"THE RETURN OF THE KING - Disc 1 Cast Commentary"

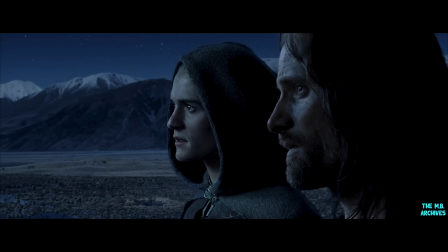28:57 Ugh, you know what? I'm used to those hobbits taking the mickey out of me. Young Peregrine Took.
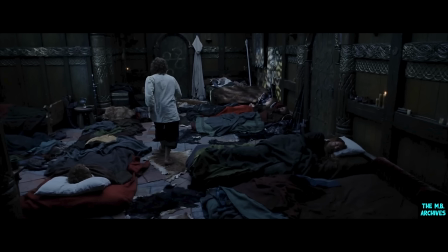29:06 Wonderful talent. Is Pip up to no good? The idea that Gandalf sleeps with his eyes open is a wonderful concept.
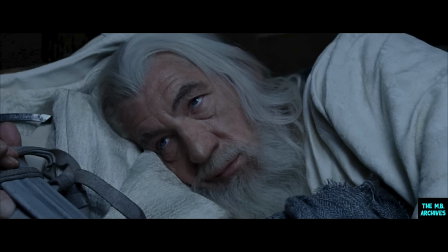29:14 Like Elijah Wood. Elijah Wood sleeps with his eyes open. Elijah Wood sleeps with his eyes open. They're not, like, wide open. They're just open just enough where you can see that you're in REM state. Where it's slightly creepy? Yeah. It's kind of like Gandalf right there.
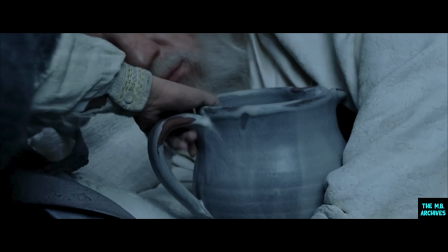29:28 Do you know what I did here, Dom? What? I said to Pete, you know what I'd love to do? I'd love to do the, what do you call it, the Harrison Ford thing. Oh, Indiana Jones. Yeah. So I said, why don't I get the jug and put the jug there? And he said, oh, you can't because it's the wrong scale.
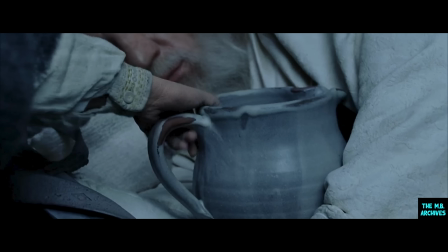29:44 It's not Hobbit scale. And then this guy from the back went, actually, we have it made in Hobbit scale as well. That's great, isn't it? How great is that? There was never anything in the script or us talking to anyone that we were going to use that or that anyone was going to lift it up. Right. But they had made it in two scales, just in case. Great. Yeah. Shows the dedication there.
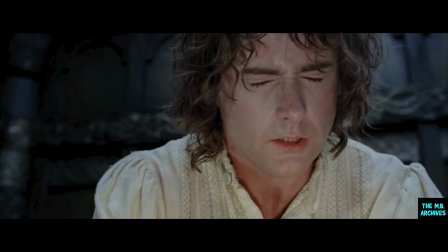30:04 We actually filmed the other side of this, where I am inside the Palantir. But when they watched the back, I think they thought it was too kind of sci-fi. Right. And it made it something else. So what did it look like? Was it all I've never really seen it, but I think it was supposed to be all flames and right. just me standing in the middle of all these flames. It's really hard as an actor to stop at something where you have to have something passing through you. It's very difficult. I think Billy Boyd handles this really well. Beautiful. I mean, you really believe that thing's starting to take him over and he can't take his hands off it.
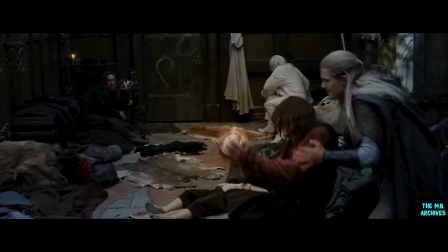30:44 See, now at that point, he gets to have a little glimpse at Aragorn. Yeah. And it's all solved very simply by just throwing your cloak over it.
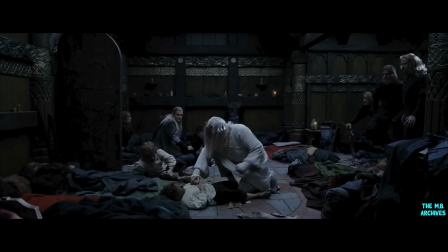30:53 I says, you're going to help me, you see. And then Gandalf just pushes me out of the way. Get out of it. Oh! Good, that. Once again with Pete. He keeps showing every so often that we're small, but it's not a big issue. Just then he was able to cut away, show a little shot of a smaller guy falling down, and then back to the real Billy.
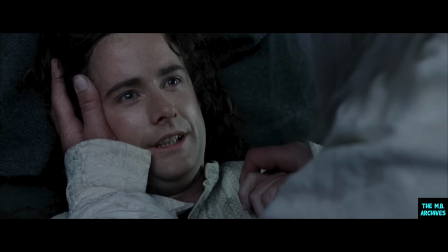31:11 Who would have been fun? Yeah. There's the hands here, tall Paul, not Ian McKellen, because Ian McKellen has ridiculously big hands. Yeah, I mean, his hands could have been okay for that shot, I think. Yeah. But it was actually Paul. And I don't know if anyone listening has ever had a 7.5-foot man straddle them.
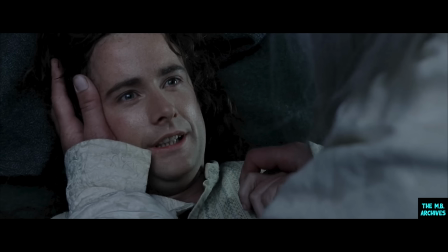31:28 It's quite a scary experience. Quite an eye-opener. And the fear that you see in my eyes here is actually more about that than about the Palantir. It was dead. This is a mix of two things. Like, that shot, I think, is from principal photography.
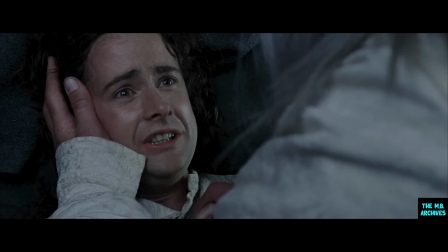31:47 But then they added some lines that they really wanted in, like the burning tree that you heard before, which was done in pickups, like, 2 years later or something. So they had to match that shot.
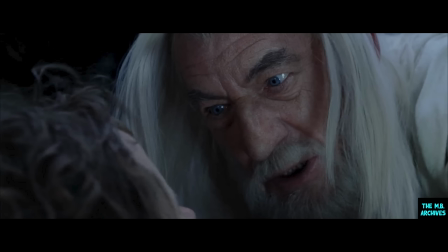32:00 I think we went back to New Zealand 2 years after we'd finished filming, or 2.5 years after, to add some more scenes between Pippin and Gandalf. Because it was clearly a substantial strand in the story, and Peter felt we needed a little bit more of it.
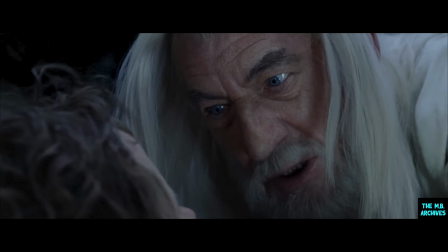32:19 There was no lie.
It was done so piecemeal, however, that I've only got a rather general impression that Pippin is naughty, Peregrine Took, he's a fool of a Took, but that Gandalf loves him because he admires him and he admires his bravery,
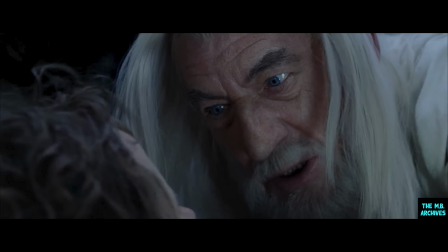32:36 even as he's chastising him for his bumptiousness, really.
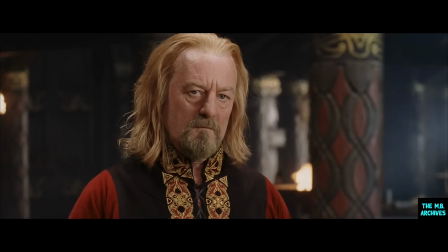32:40 And, of course, in this scene, Théoden creates a kind of standoff that it's not obvious anymore, now that things are moving on and I'm back in control. It's not that obvious that I'm going to be just another member of this group. I am the king, and I am the king of Rohan.